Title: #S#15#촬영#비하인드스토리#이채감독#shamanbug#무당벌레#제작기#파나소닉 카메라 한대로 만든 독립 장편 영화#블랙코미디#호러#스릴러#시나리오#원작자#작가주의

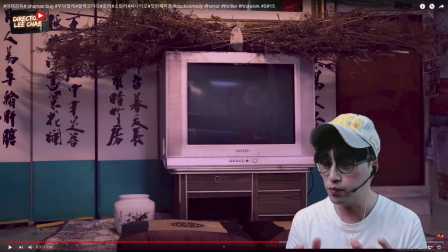촬영을 했는데 그 모니터에 촬영하는 것이 보이면 안 되잖아요. 앵글을 잡아서 촬영을 했다는 거. 갑자기 지지직거렸다가 갑자기 멈추니까 착한 도둑이 어? 그러면서 의아해하고 호기심 가능하면서 저걸 뚫어지게 쳐다보면서 문을 닫죠.
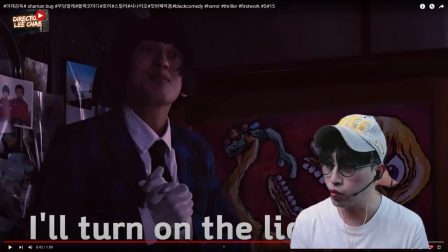그리고 이제 남의 집에 도둑질하러 처음에 들어왔다가 좀 어두우니까 이제 불을 켜려고 하는 거예요.
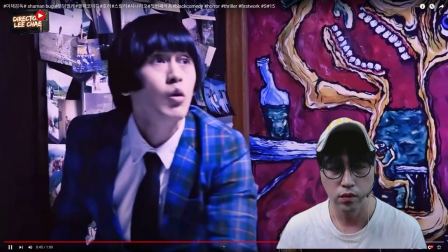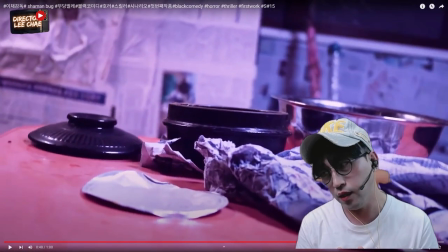불을 켜죠. 착한 도둑이 뭔가를 딱 봤는데 이거를 이제 정적으로 찍어도 되는데 이제 카메라 감독님은 착한
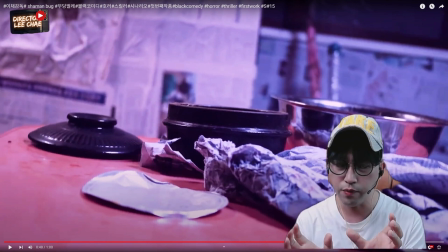도둑이 고개를 이렇게 하면서 봤던 그 각도를 살짝 카메라를 이렇게 흔들어 보자, 구부려 보자 이렇게 말씀하셨더라고요.
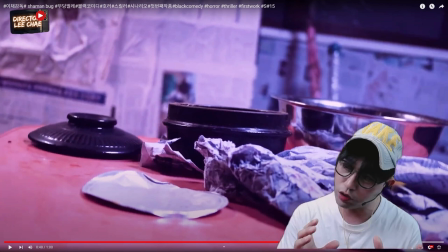그래서 그렇게 촬영을 했어요. 다시 보면은 착한 도둑이 고개를 숙이는 각도와 바라보는 시점에 대한 각도가 살짝 흔들리죠.
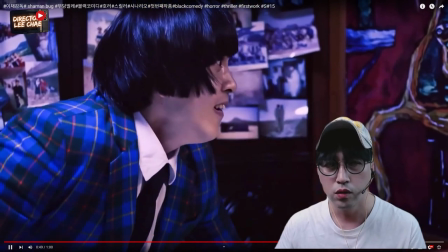보면 이렇게 흔들리죠. 그리고 보고 이상한 도둑이 처음에 집에 들어와서
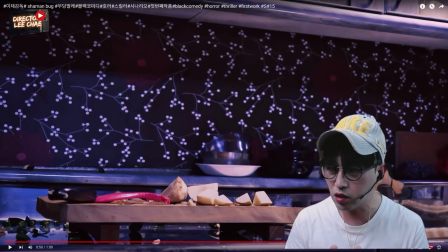된장찌개를 끓여 먹기 전에 막 요리를 하잖아요. 고추도 막 빠고 잘라놓고 된장찌개 끓이는 그 재료를 막 만졌는데 그 촬영했을 때 다 치웠어요. 치우고 이상한 도둑에 대한 촬영 의심을 끝내고 착한 도둑 신을 때 이상한 도둑이 청소해 놓은 그 흔적들을 소품 세팅을 따로 한 겁니다.
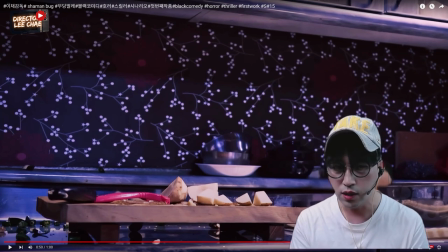거기에 이제 껴 맞히는 거죠. 이상한 도둑의 흔적들을 착한 도둑이 이제 보고 착한 도둑에 대한 이제 어떤 성격 그 다음에 개성 그리고 착한 도둑이 남의 집에 들어와서 무슨 일을 하는지에 대한 목적의식 있잖아요. 그것을 이제 착한 도둑의 캐릭터가 뭘 좋아하고 무슨 일을 하고 남의
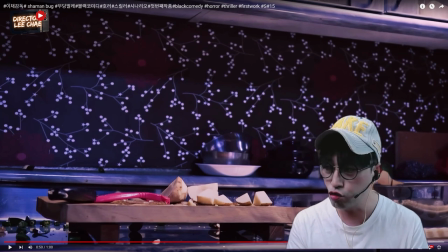집에서 무슨 행동을 하는지에 대한 보여주기 위한 소품으로 미술톤을 잡은 겁니다. 그래서 착한 도둑이 딱 보니까 좀 지저분한 거예요. 그러면서
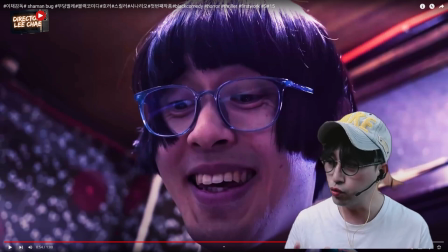일단 설거지부터 해야지.
정상적인 사람이면 나쁜 도둑처럼 남의 집에 들어오면 도둑질을 훔치고 집주인이 있나 없나 보고 그리고 집주인이 있을 것 같으면 몰래 도망가기도 하고 그게 이제 정상적인 도둑이에요.
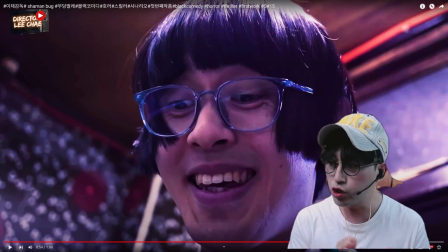나쁜 도둑. 근데 이상한 도둑은 남의 집에 들어와서 돈 훔치는 게 아니고 농에서 여자 속옷을 냄새 맡고 남의 집에 들어와서 육개장 사발면을 찾아가지고 뭐 품에 끌어안고 울고 냉장고에서 된장을 꺼내가지고 된장찌개 끓여먹고 이상한 도둑의 캐릭터의 목적의식이죠.
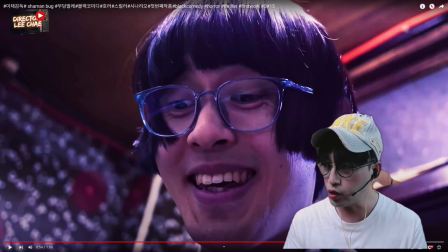착한 도둑은 또 남의 집에 들어와서 정리정돈이 안 돼 있고 들어가 있잖아요. 이제 그런 꼴을 못 보는 거예요. 일단 청소부터 해야지. 각자의 캐릭터들의 목적의식이 있고 어떤 행동이 있는데 여기서 착한 도둑이 청소를 하지 않으면 청소를 하는 캐릭터로
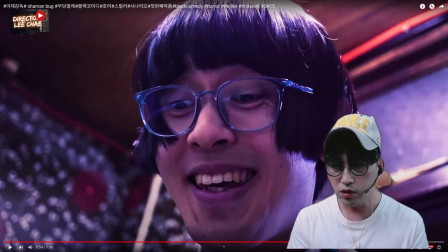정립을 하지 않고 설정을 하지 않았고 이 집에 조폭들이 들어왔을 때 어질러져 있잖아요. 눈치를 깔 거 아니에요. 착한 도둑이 하는 일에 대해서 뭐 여러 가지는 많겠지만 착한 도둑의 줄기는 그 안에 스릴과 쾌락을 즐기는 그 내면적 갈등
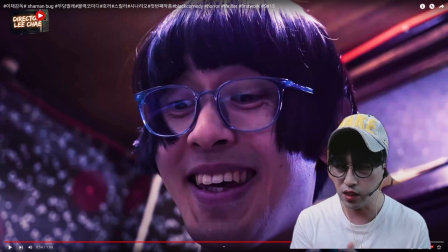거기에 맞춰서 일장을 끝내기 위해서 조폭들이 들어오기 전에 깨끗이 청소를 하는 좀 자기적이지 않게 착한 도둑 캐릭터를 그렇게 설정을 한 겁니다. 그래서 착한 도둑이 이제 청소를 깨끗이 해요.
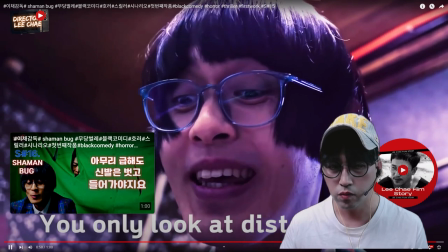그대만 보면 보내 여기서 착한 도둑이 노래를 부르잖아요.
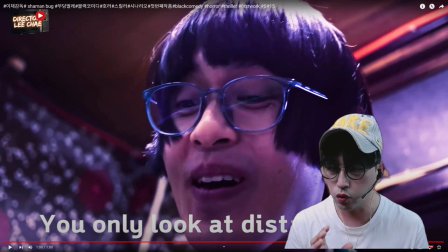그대 먼 곳을 보내 노래를 부르는데 노래 가사를 잘 들어보면 나쁜 도둑이 숨어있고 다음 신을 보면은 화장실 조그마한 창문에서 화장실에 숨어있는 나쁜 도둑이 착한 도둑 훔쳐봅니다.
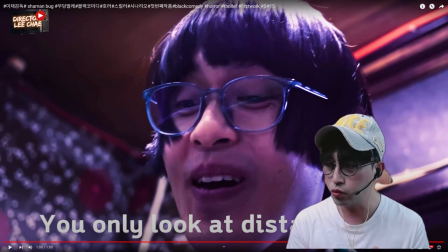착한 도둑은 나쁜 도둑의 정체를 모르기 때문에 착한 도둑은 설거지를 하면 너무 즐거우니까 노래를 부르는데 이 노래 특히 시나리오를 쓸 때 주인공이나 거기서 등장하는 조연들 등장하는 캐릭터들이 노래를 하거나 대사를 할 때는 그냥 뭐 생뚱맞게 이 그 영화 속에 아무 의미 없이 주제와
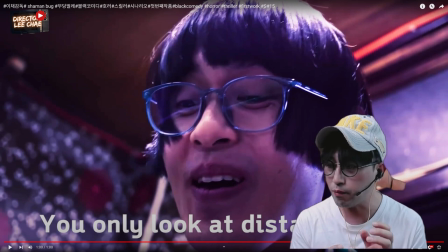전혀 상관없는 노래를 부르는 게 아니고 갈등에 맞물리는 노래가 되었든 대사가 되었든 관객한테 암시적으로 전달을 한다거나 아니면 스토리를 전진시킨다거나 앞으로 기대되는 기대하게끔 이게 나중에
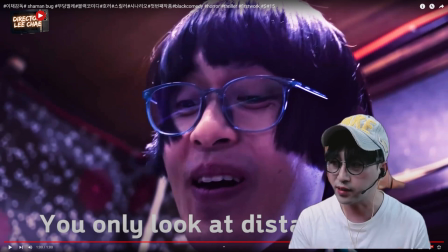이런 뜻이었구나 라고 하면서 관객을 설득시킬 수 있는 노래 가사여야만 되고 배우가 하시는 모든 대사들은 맞물려 가야 됩니다. 서브플롯의 대사들도 메인플롯하고 맞물려 뭐에 갈등이에요. 아시겠죠?